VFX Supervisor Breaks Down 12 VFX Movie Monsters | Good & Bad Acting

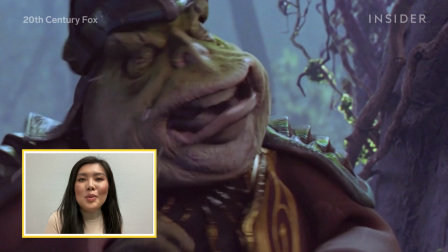0:02 The digital spit and the jowl shaking, that moment really, kind of broke realism for me in terms of like, oh, this is a CG creation. My name is Kaitlyn Yang. I'm a visual effects supervisor. I have been working in the visual effects field for the last decade, and I'm also the founder of Alpha Studios.
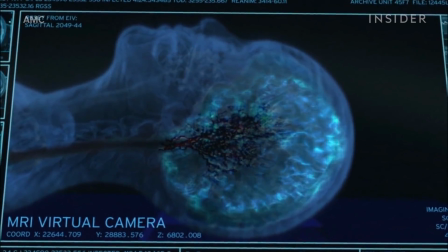0:19 Some of the shows I had the pleasure to work on, House MD, The Walking Dead. I'm currently working on the latest season of Grey's Anatomy.
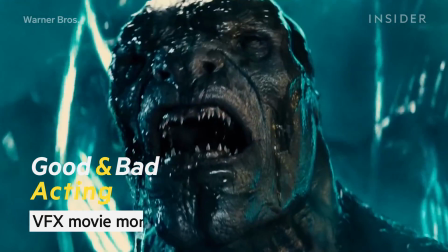0:27 Today, we're going to be talking about movie monsters and the visual effects behind them.
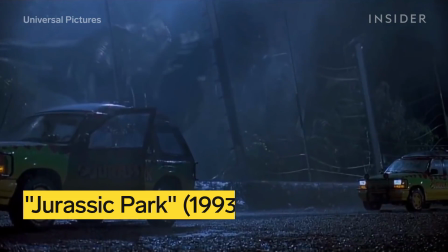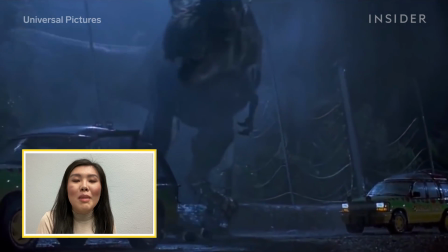0:36 This character became the landmark, in which we measure so many other, creatures that we're trying to bring back to life.
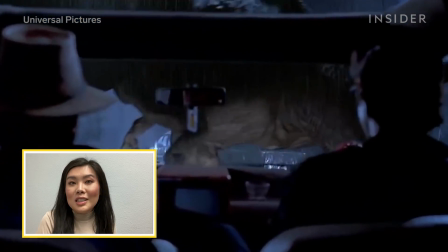0:44 And I think what made it really special is having
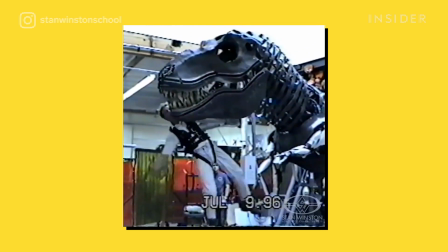0:48 animatronics on set and using computer generated graphics later on to enhance.
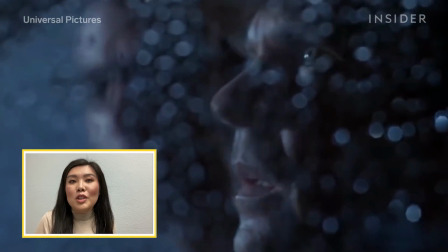0:53 It's so key to having actors to react to something and not have it just be, a green ball attached to a rope or, attached to a pole or something like that.
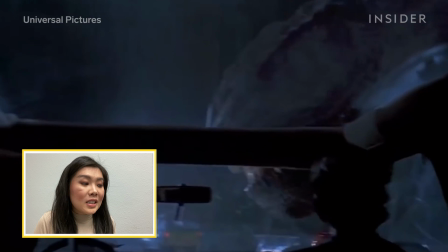1:03 So one of the greats, Phil Tippett, you can definitely see all the attention to details him and his team put
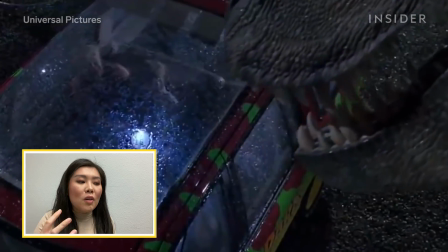1:10 in terms of the texture, how the skin glistens in rain.
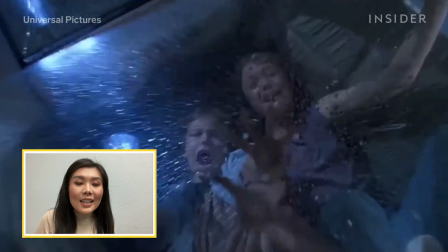1:15 The beauty of having an animatronic on set is you don't have to really necessarily guess the scale, right?
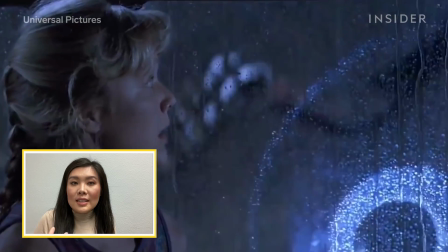1:22 That's a given for you. You're getting the scale of the T-Rex's head and the teeth in relation to the kids and to the cars,
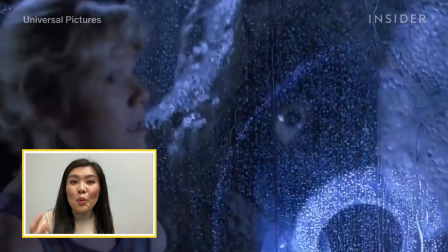1:30 even to the flashlight with the eyes. You're really getting the weight of it.
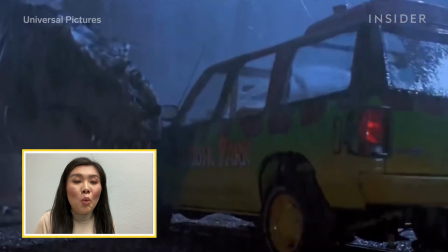1:37 I had to guess there's probably wires to make the car flip over.
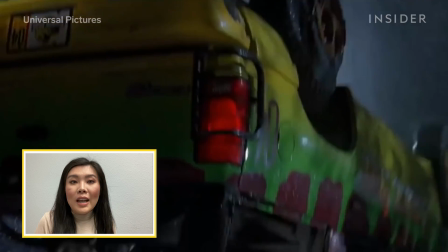1:42 This is a great example of a seamless blend of practical and CG, where you're not really sure, where things start and where things ended.
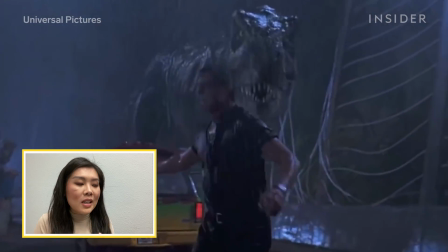1:51 But I think it's a great handoff. The pacing and the editing and the framing, each composition is just so masterfully done.
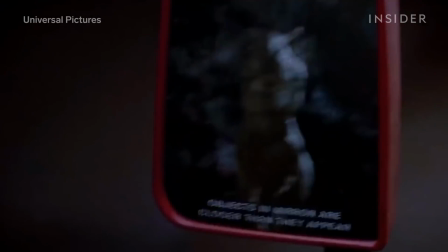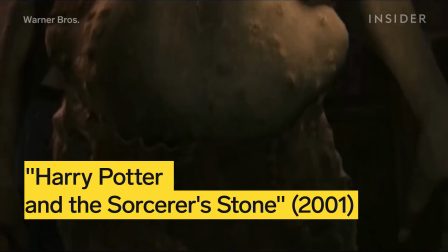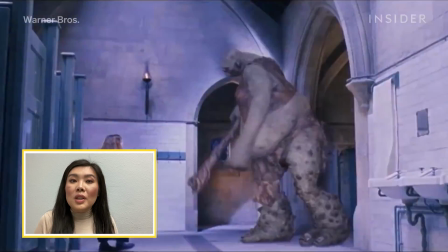2:11 So this scene with the troll, it did try to do a blend of practical and visual, like some of the other films that we saw, right?
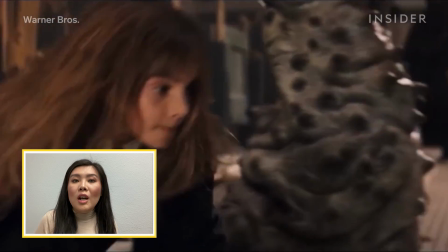2:19 So the cutaways, the three characters, whenever you're seeing part of the troll, right?
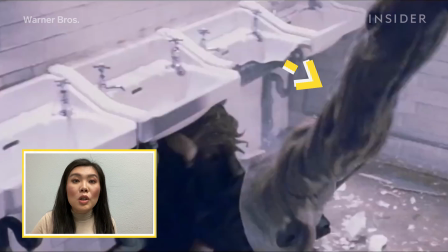2:25 Whether it's leg or it's, its wooden bat, those were practical.
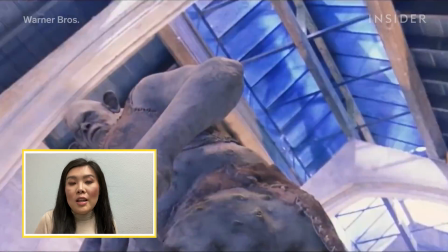2:29 But then whenever you see the troll in its full frame, that is, a computer generated creature.
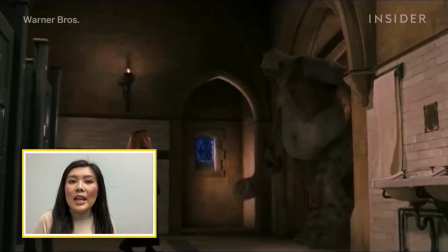2:36 There's lots of kind of boundaries, right, that the digital artists have to take into consideration.
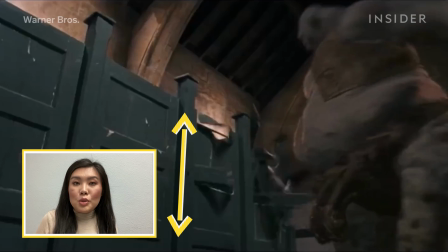2:42 You have the height of the bathroom stalls and the height of where the sinks are.
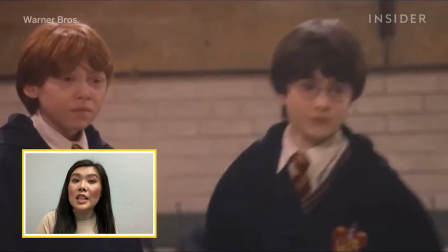2:49 And then you have these kids that you have to take into relation with how tall and wide this troll is.
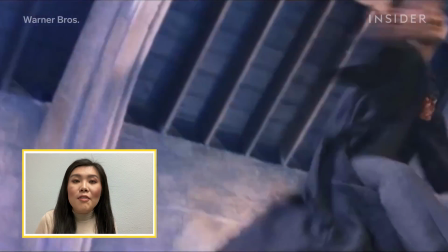2:55 And you have the, really complex issue of adding Harry on top of a CG creature.
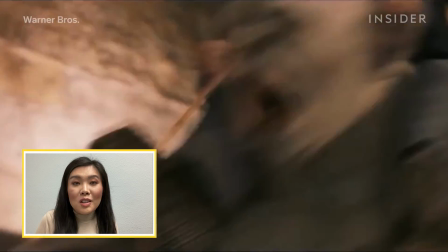3:03 So, right, this scene is very challenging, especially in the early 2000s.
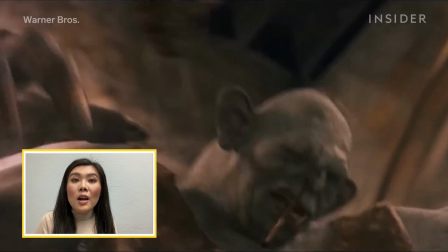3:08 I think what was missing that might have, sold this shot a little better is the amount of detail in the skin, right?
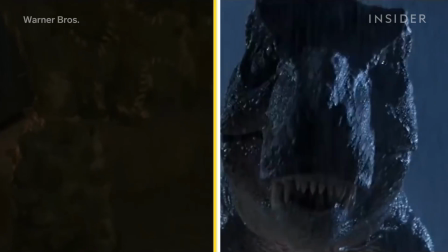3:16 We just saw in Jurassic Park, the scales, the sheen that we're really missing from this character right now.
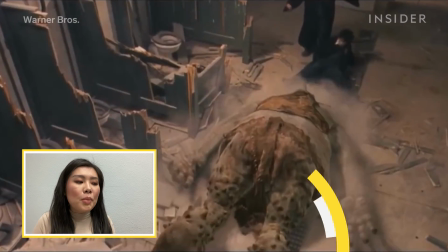3:27 It's too monochrome in terms of the bumps and where the skin begins and where the jacket starts.
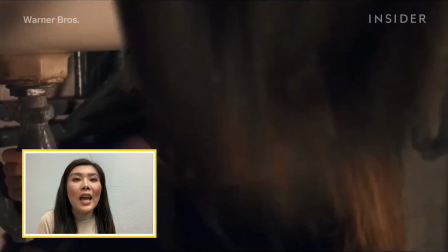3:38 I also think, we are so used to seeing, humans, and one of the tricky parts about this scene is when Harry jumps on the troll.
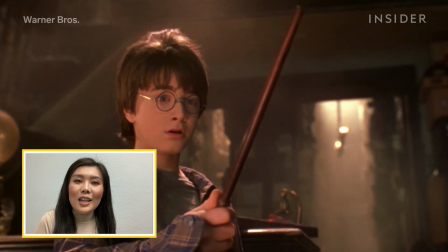3:48 And you can tell that it's not, Harry as played by Daniel Radcliffe, but it is a computer-generated Harry.
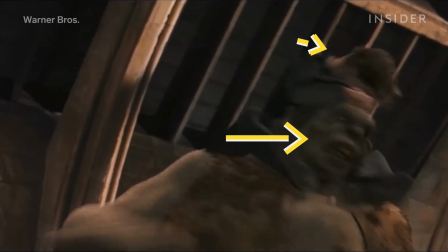3:57 And having two complex, characters on screen, relying all on post-production,
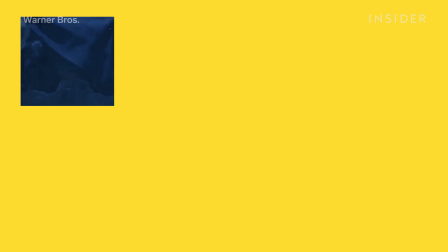4:04 I think they did a great job for the time that it is, but there's definitely an evolution of the creatures within this franchise.